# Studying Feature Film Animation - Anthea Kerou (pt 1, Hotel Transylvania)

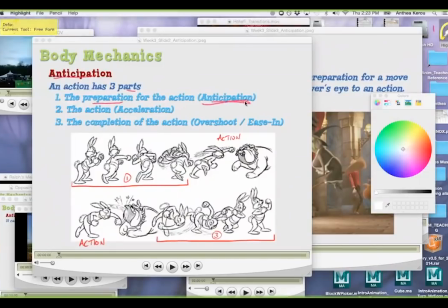0:04 Anticipation has three parts, the preparation for the action, which is the anticipation, the action, which is also the acceleration, but I might call it the move, it's also the force move moment, and the completion of the action,
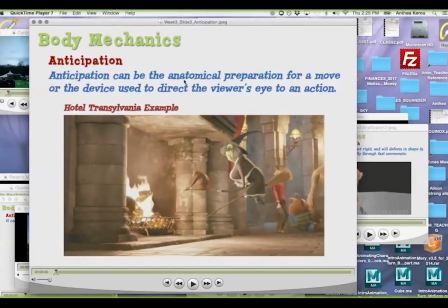0:20 which is the overshoot. So anticipation can be used as the anatomical preparation for a move, or what I would call a physical anticipation, or the device to direct the viewer's eye to an action, or what I would call a story anticipation.
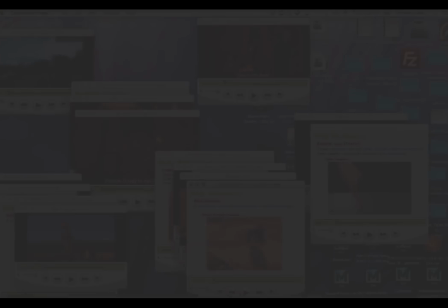0:35 So it can be used as either.
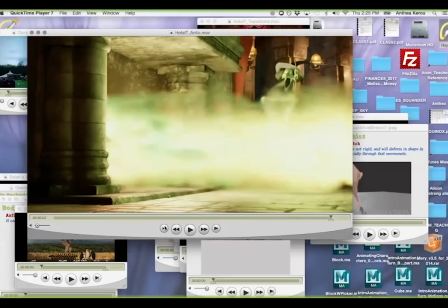0:41 Okay, so with this one, which part of this scene would you guys say is the move, the main story point?
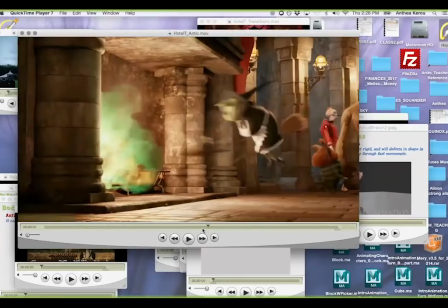0:53 So if you're looking at the scene, there's actually a lot going on. There's physical movements that have anticipations for them, and then there's important story points.
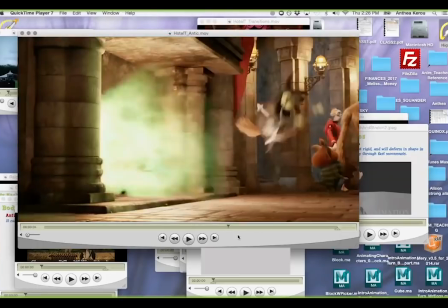1:02 in this scene i would say this fire coming out is the important story point does that make sense to you guys because that's
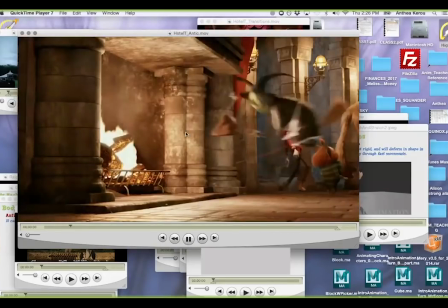1:10 going to be important for whatever comes next right so they want to make sure the audience doesn't miss that then we have to notice what's an anticipation for the fire coming out it's actually this moment where she's kind of in this moving hold of her putting air in the fire.
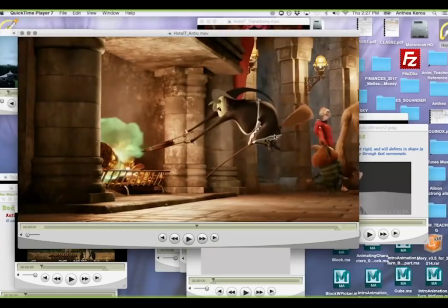1:28 So that becomes a story anticipation to the fire. And then she has physical anticipation to that because if this is the move, her physical move, then as she comes up, see how she comes up and opens her arms?
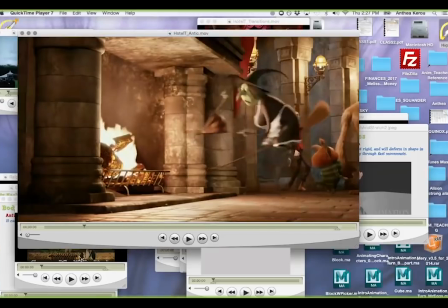1:47 And then she presses her arms together. So this becomes the physical anticipation it's also used as a story anticipation so sometimes we're identifying physical movements that have anticipations or
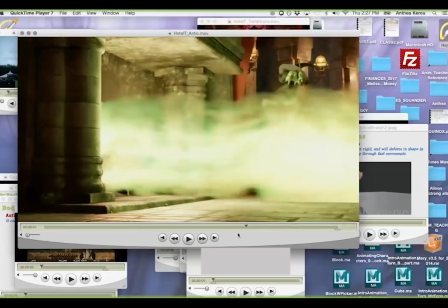2:00 overshoots and other times it's story points that are important we don't want to miss the most
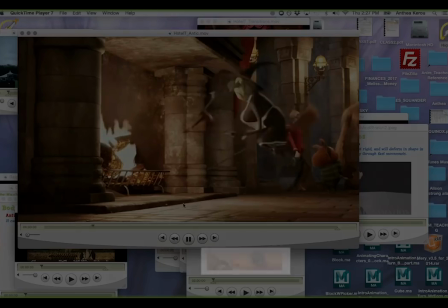2:05 important thing which in that case is the fire okay so other things that are
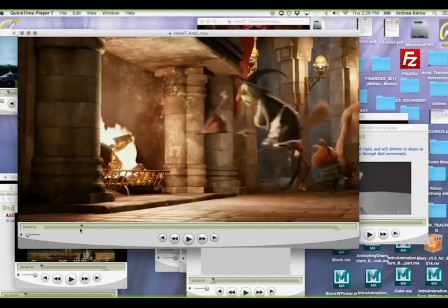2:10 happening here that are really close you can tell how fast the character is going by how much motion blur there is so when there's a lot of motion blur that means they're going fast you can see how the motion blur lessens lessons as she slows down there also check out her posture like
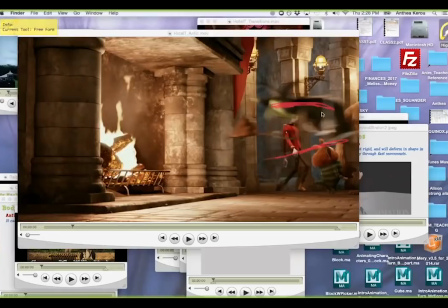2:28 see how she's kind of horizontal here we've talked about how line of action like how you lean forward right you lean the more you're leaning forward the more intense your your walk is right the more you want to go that way so how line of action is like being used to show our
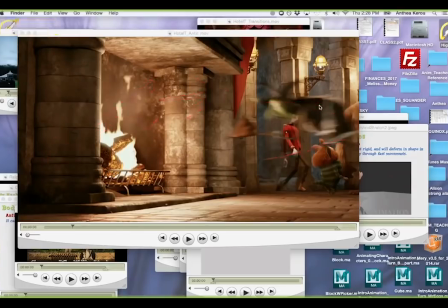2:47 intention and our motivation so see how she's leaning far over here and as she wants
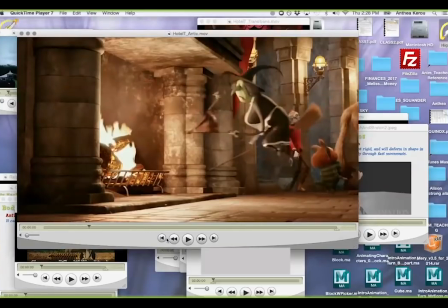2:52 to stop she leans upwards she's changing her speed by her line of action let's see that and it also creates a really nice arc with the head because the head is down and then comes up and then
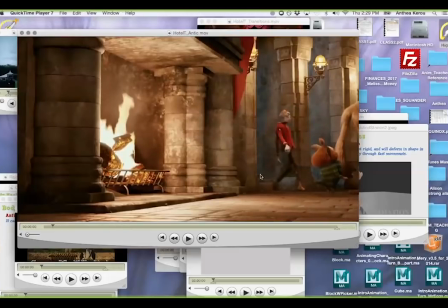3:07 goes down and so she kind of eases in with her translation forward so we are going to see lots of examples of ease in here but the reason is because this was a really fast move
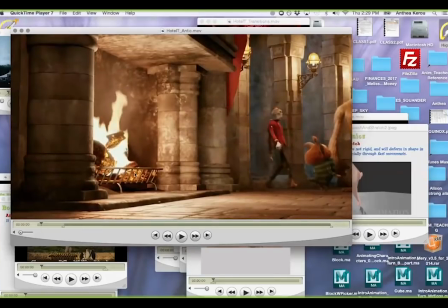3:20 and it's not this part is not about a huge overshoot it's just about the audience like catching up with what's happening this is a really fast shot
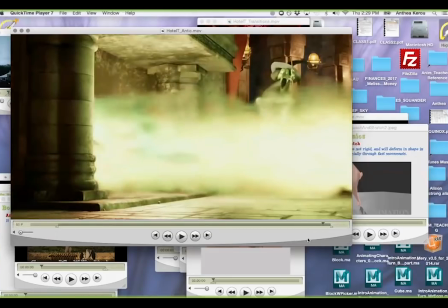3:27 if you look at the amount of frames the whole shot is like well she's if you go to right here where the animation basically stops it's
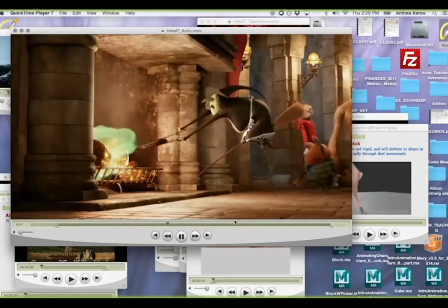3:35 34 frames there's a lot going on so a big overshoot there would actually be distracting so she kind kind of eases in with her translation forward, but then she overshoots upwards. This is also an overlapping idea,
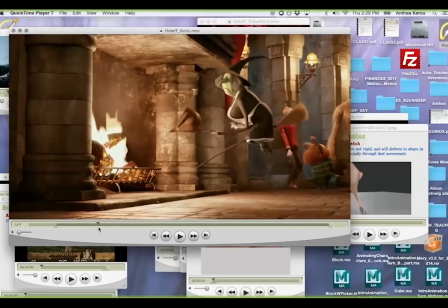3:50 where her overshoot of her head coming up also blends in with the anticipation to her move.
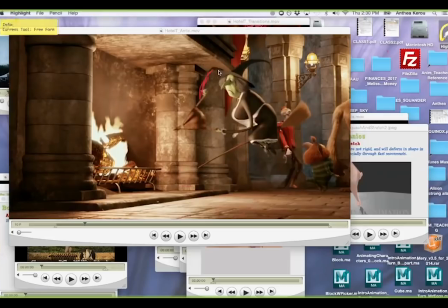3:57 Also notice the shape of the arms. So see how the shape of arms are kind of curved?
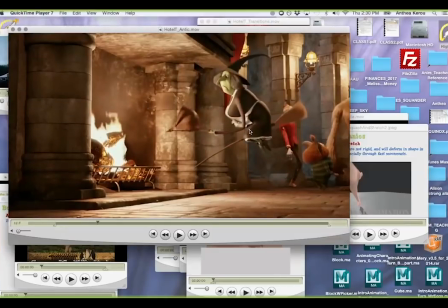4:02 This is called bow arms. Notice how they're curved here and then boom, they're straight.